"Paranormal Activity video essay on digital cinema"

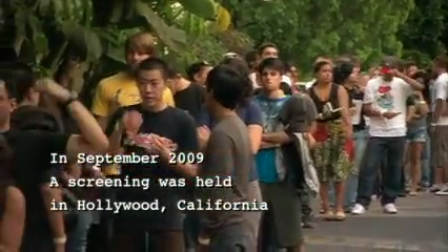The inevitable advancement of technology has surely affected the world of cinema and its processes.
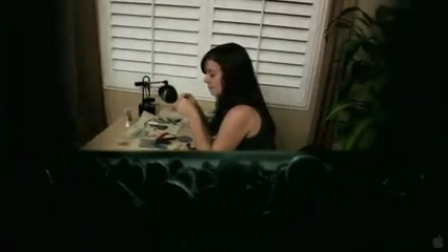Here we will explore the rise of digital production and its new aesthetic structures that address the viewer's body and senses in unexpected post-cinematic ways.
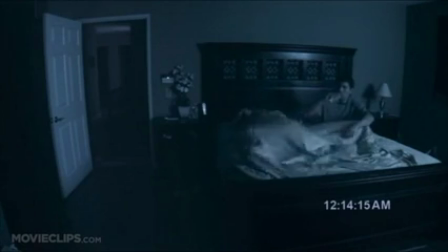The Paranormal Activity franchise, created by Oren Peli and released in 2007, is composed of 6 American supernatural horror films.
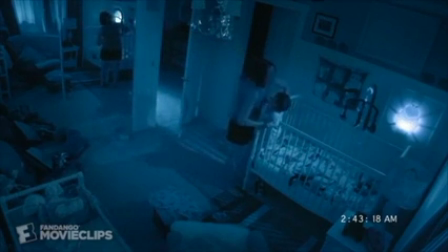Paranormal Activity, which I'll be calling PA, follows a family haunted by a demon that terrorizes and eventually murders multiple members of the home.
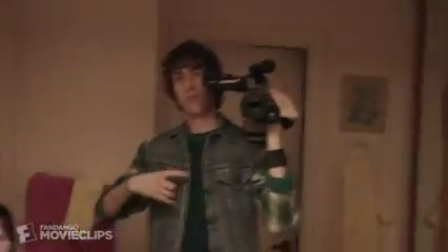It makes heavy use of production cameras that are arranged to portray security cameras and other handheld recording devices.
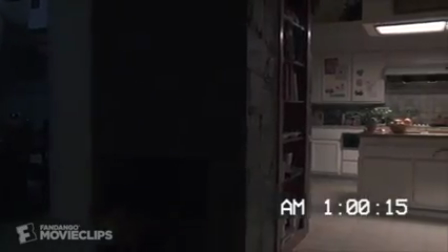This footage attempts to give the viewer multiple versions of perspective and spatiotemporal compositions,
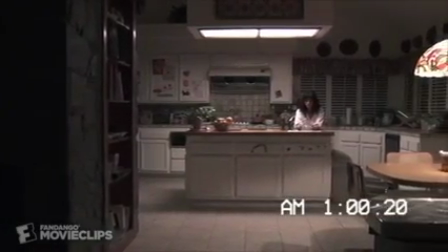while simultaneously making the viewer decipher through the narrative of the present.
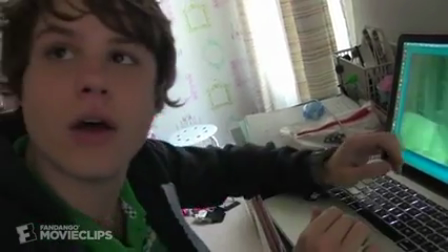PA's use of digital tech within its films continues to evolve, whether it be with handheld video cameras,
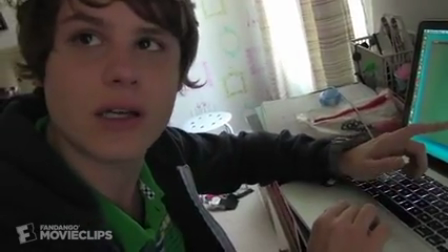home surveillance cameras, flashback by way of VHS, or smartphone-based video chat in Xbox's Kinect motion control system.
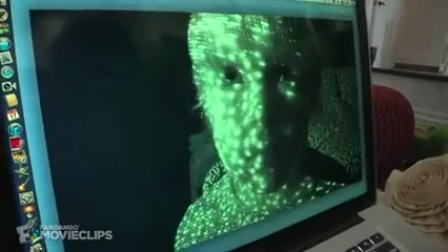Its use of post-perceptual screens and manipulation of time and space makes PA a digital composite.
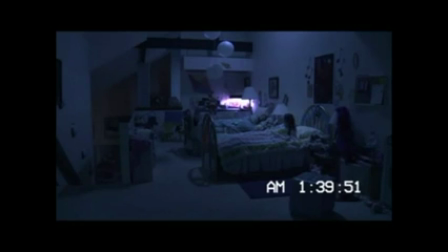That's what theorists and Jerslev would call a layering of multiple disparate entities held loosely together as if by a wandering mind.
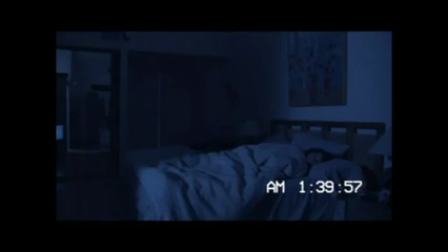Although Jerslev uses David Lynch's Inland Empire as a clear-cut example of post-perceptual screens,
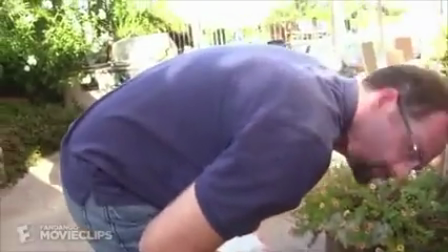the PA series is also a perfect aesthetic reflection of new modes of digital media and the numerous fractured modes of perception in a world of digital screens.
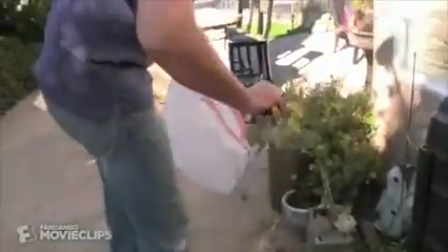These multiple real or digitized screens put the spectator in the midst of a strong sense of visual mystery,
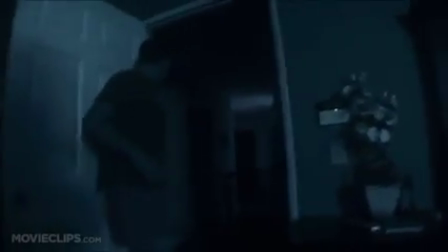allowing for them to follow each screen closely to the end of the film in order to make any sense of it all.
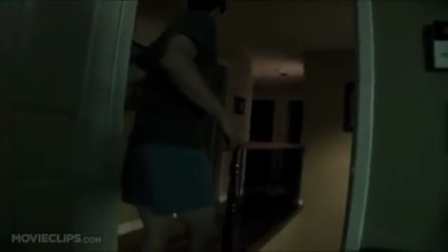What sets PA apart from many modern horror films is its layering of screens, which constitutes regimes of surveillance narration.
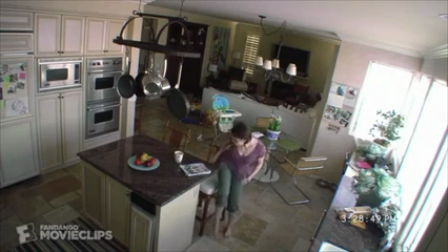Through its use of surveillance footage, PA produces the sense that the film is continuously coming into being and confusingly dissolving continuous time.
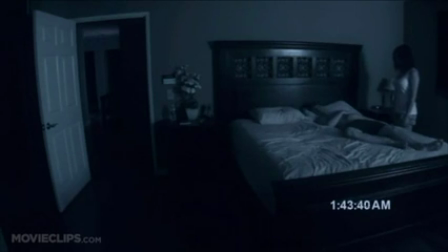There are some scenes in which we see the fast-forward motion on a stagnant surveillance video or a slow back-and-forth pan of the fixed surveillance.
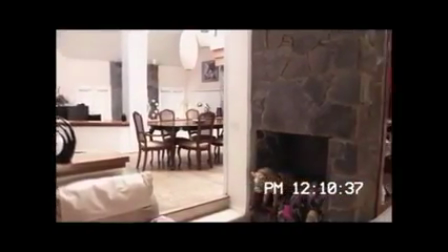As viewers, we're actively immersed in a time without extension and a space with no clear separation,
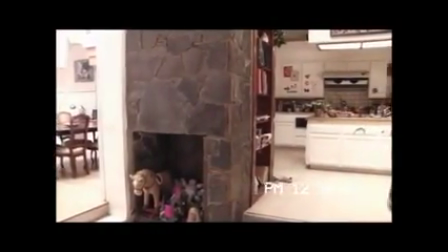so the boundaries between regimes of surveillance and observation creates various screen times.
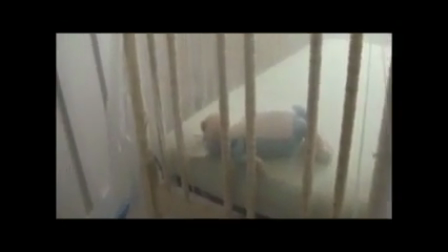For instance, we have the screen of real-time transmission, like when we see the family move into the new house,
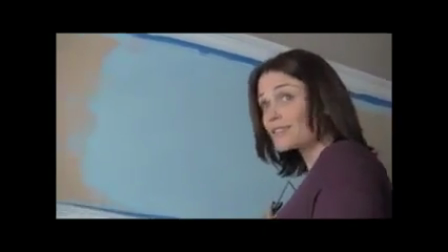and we have the dynamic screen of projected film, like when we see the family looking back over their videos.
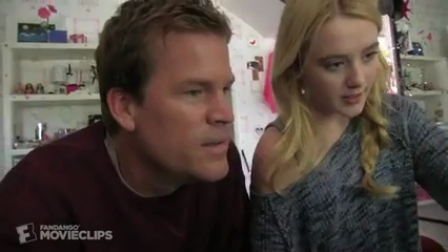Finally, there's the screen of covert observation in which the families react to the videos they've watched.
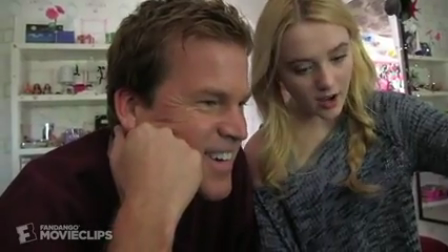These visual aesthetics are fragmented and worked on through the ubiquity of these screens.
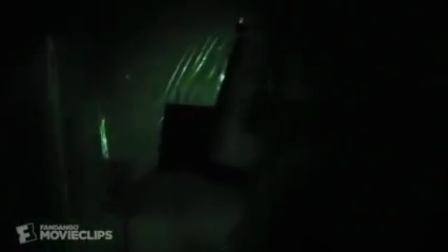Perspectival framing, which multiplies and dissolves its moving images, produces the questions of what, where, and when, which is crucial and effective in the horror genre.
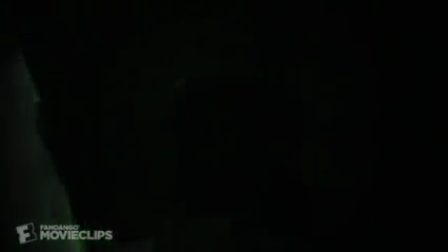As with all of the PA films, screen aesthetics emphasize surface and image as digital events at the same time as they
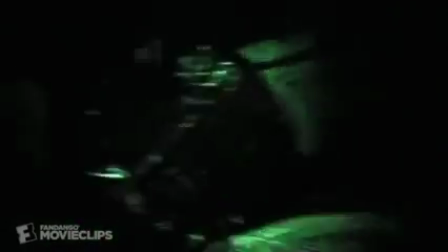communicate a fragmented story about the confusion and therefore fear of the present and past.
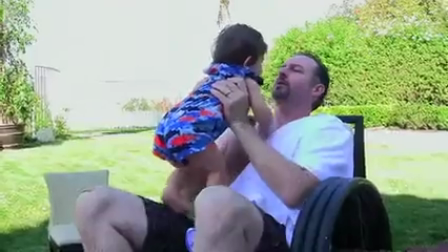The film opens up with lighthearted home video footage, usually held by the daughter or father, whom subsequently check over their film recordings.
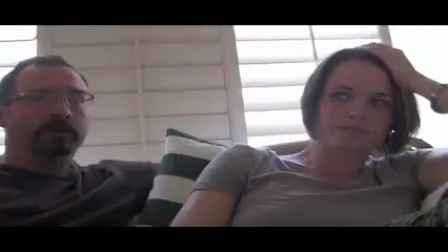As the film progresses, the planes of what's real and what's not becomes blurred, making the origins of recording spaces and screening places vague and up for interpretation.
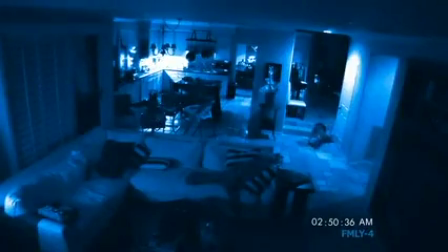Digital video's ability to portray long takes of surveillance videos and homemade videos creates a sense of intimacy, immediacy, and interiority.
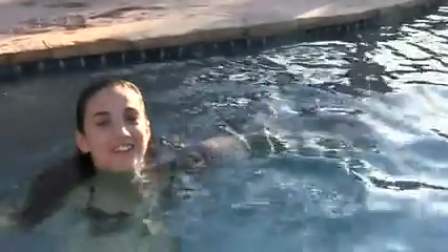A strong sense of temporal presence is therefore projected between these two planes,
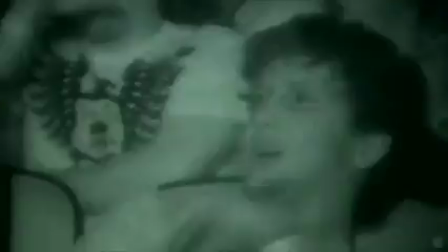and the unknowingness of this temporal presence is what invokes the shocks and jumps in the audience once the notion of a demonic presence comes to light.
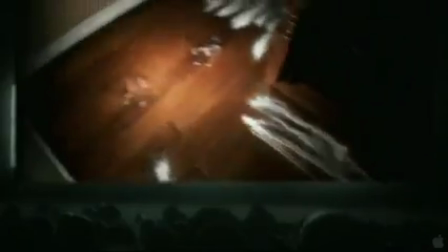The demon takes on that space in which real meets the virtual, producing a form of life out of the coherence of these digitized screens.
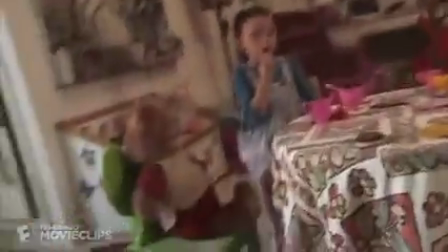Here, we can consider Shane Denson's theory on discorrelated images in a post-cinematic media environment.
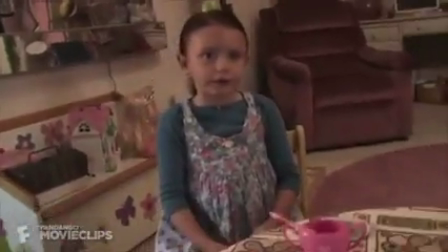He says these moving images have undergone a discorrelation from human body subjectivities.
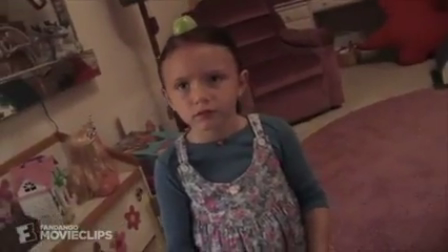PA still provides us with images that follow in the lines of classical cinema, but these images are mediated in a way that confuses our distance of perception.
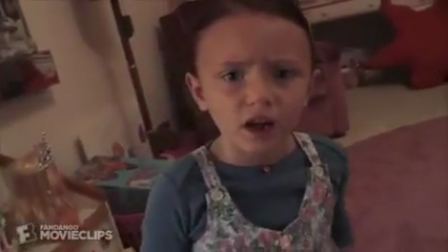An example of this would be the spatial distance in relation between phenomenological subjects such as the members of the household and the objects of their perception,
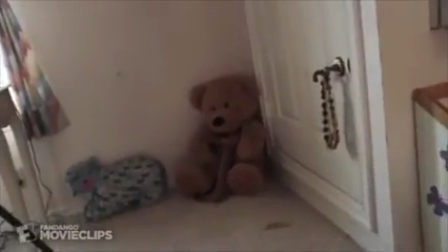which would be the demons. At the center of this transformation to post-cinematic techniques is the post-cinema screens and cameras,
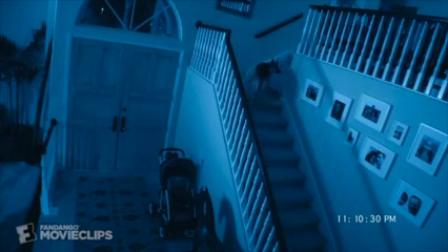which don't just act as intermediaries in relaying neutral images between fixed subjects and objects,
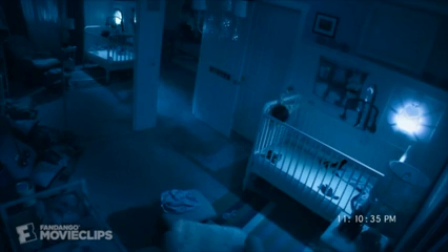but instead act in a transformative manner as mediators of the subject-object relation itself.
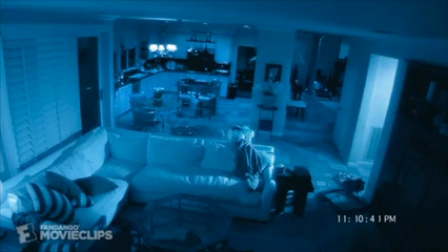So to speak, PA's technologies don't just produce new images, but they produce completely new models of perception and agency,
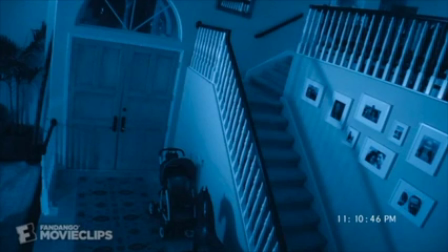placing the viewer in a unique relation to the images and the structure of their mediation.
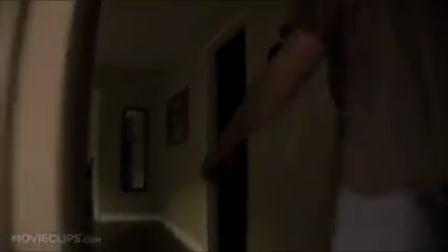Denson's concept of the crazy camera with respect to diegetic and non-diegetic planes of
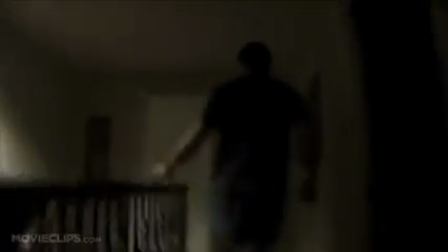reality fails to situate spectators in a consistently and coherently designated viewing position.
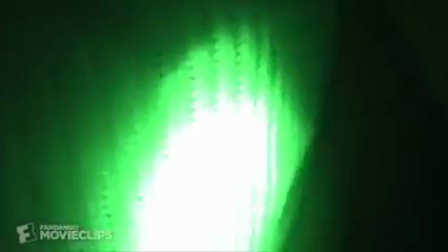Mediation, therefore, is no longer neatly between subject and object, since it has the digital ability to act on both.
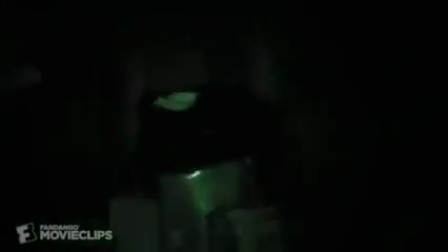This is what film critic Jim Emerson would name chaos cinema, potentially transforming the material basis of subjectivity to unaccountable measures.
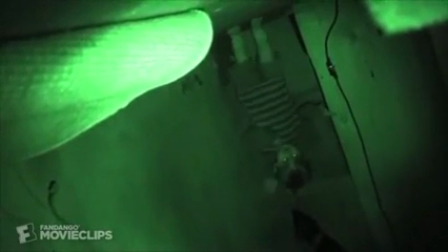We as viewers are able to fill the gaps of stagnant surveillance footage with a demonic presence and perceive
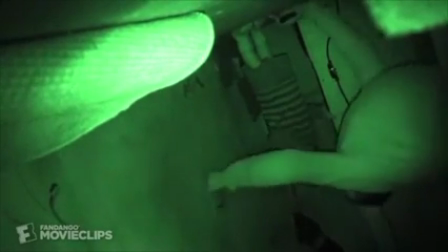staggering stages of emotion and imagination when watching the handheld footage of an unknowing house member.
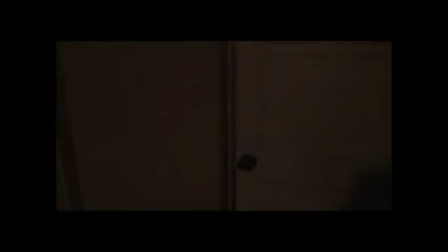Different from the distinct conceptions of classical cinema, post-cinematic cameras are defined by the indistinct ways of recording, rendering, and screening, which further proves the effective side of a cognitive non-relation with technological infrastructure.
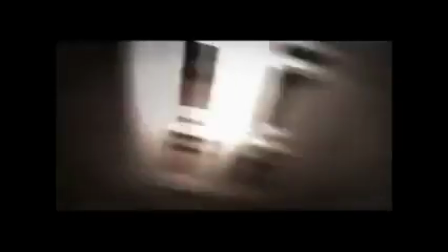Grasping the post-cinematic image as not an objective entity, but as a metabolic agency,
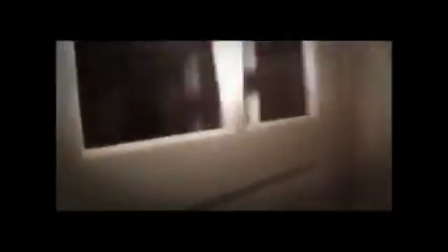enables an expanded media ecological process of transformation that articulates a material effect across bodies and places.
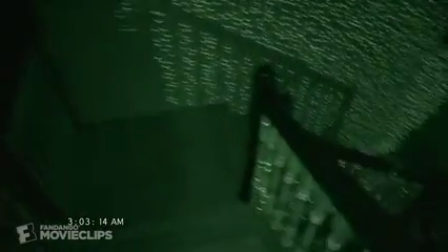Finally, let's look at PA4 and its unique use of laptop or smartphone-based video chat and the Xbox's Kinect motion control system.
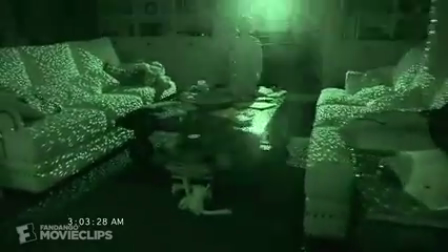Its ability to regulate between diegetic and spectral shocks and manipulate rhythms of suspense defines the temporal and effective quality of the film.
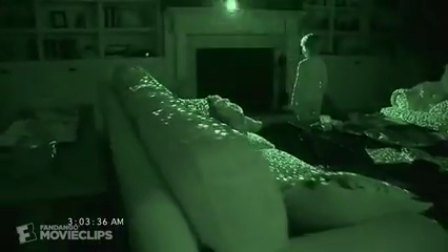Kinect technology emits a matrix of infrared dots to integrate bodies and spaces into computational game spaces.
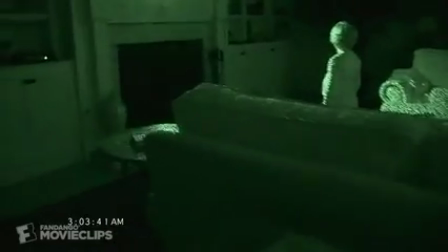This system marks the discorrelation of digital perception from human perception.
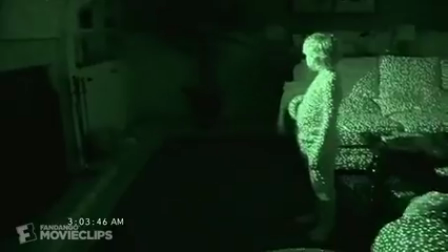This matrix is unseen by the human eye and is only made visible through the processing of a camera's night vision mode.
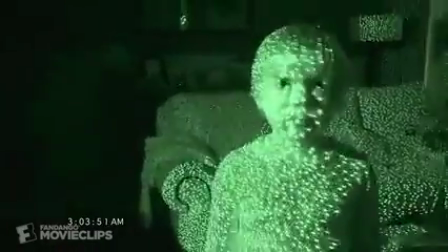Therefore, PA4 provides a perfect example for the effective impact of the
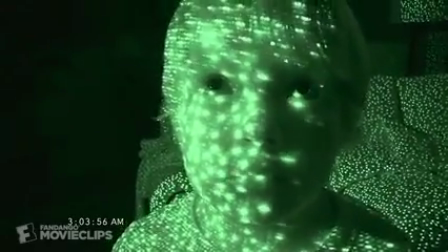digitalization and the bypassing of cognitive and narrative motivation through digitization.
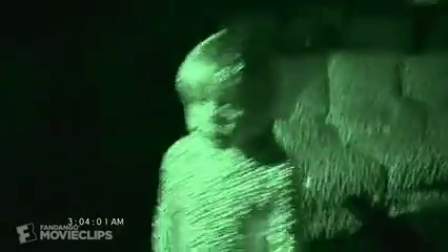This effect pinpoints all the video sensory action going on around us, which is completely separated from human perception,
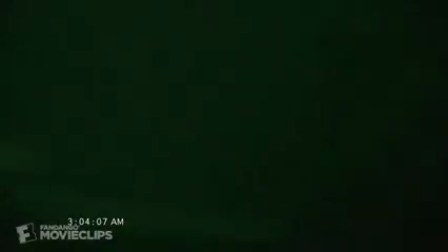yet very involved in the temporal and affective fluctuation of our day-to-day realms of work and play.
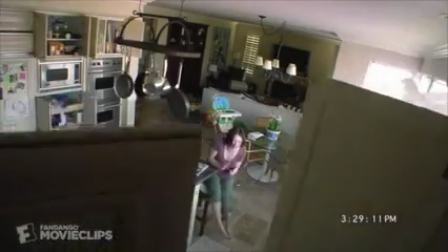PA displays these tropes in the form of a 21st century horror film. The disruption of space comes when evil forces invade the private domestic home.
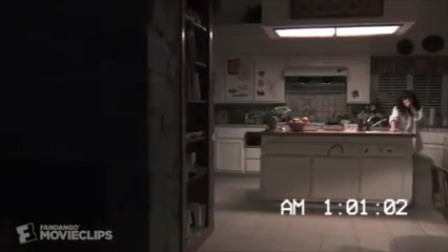The manipulation of time that's accompanied with temporal patterns of anticipation, dread, and urgency occurs when the characters or audience are waiting for something to happen.
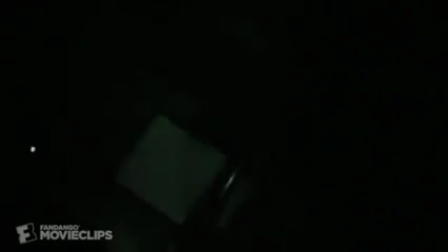It also includes the times where they're so overwhelmed by the force that it becomes impossible to perceive what's happening clearly.
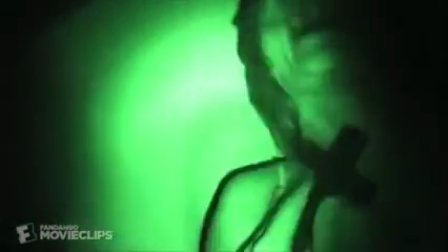PA represents these modulations of the rise of digital tech because their new technologies respond to the forms of spatio-temporal compositions.
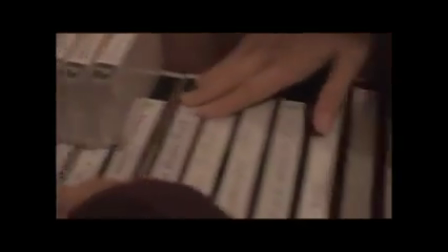The sequences lack continuity editing due to its portrayal of home video footage, and the camera shakes and shifts from one object to another, unlike the shots used in classical cinema.
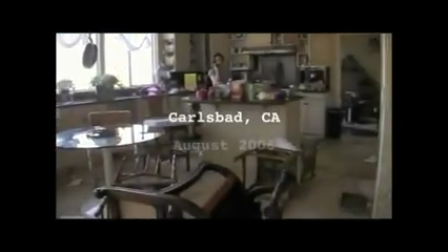Both handheld and surveillance footage features jump cuts, but they lack expression since there's no formal editing from which they can be compared.
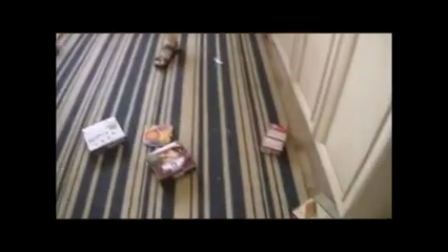It brings about an awareness to the video recording apparatus and the ability to turn it on or off.
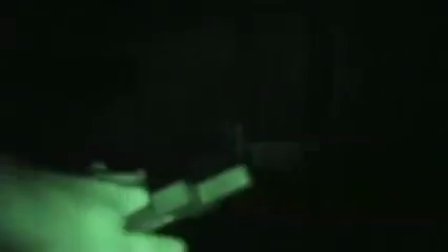In the Paranormal Activity films, cameras are irrational, images are discorrelated, and media generally are post-perceptual.
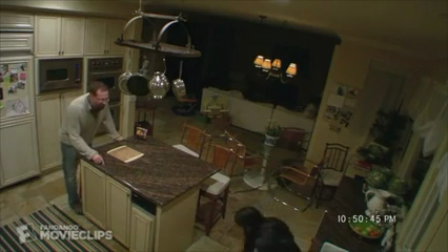We are bound up in and transformed by the process experience of digital mediation.
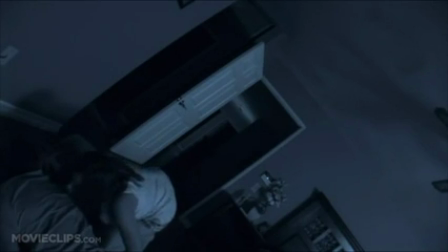Together, sound and image mediate an experience of the expanded realm of effect, which swallows up, discorrelates, and metabolizes subjective perception and perspective in the space of the post-cinematic world.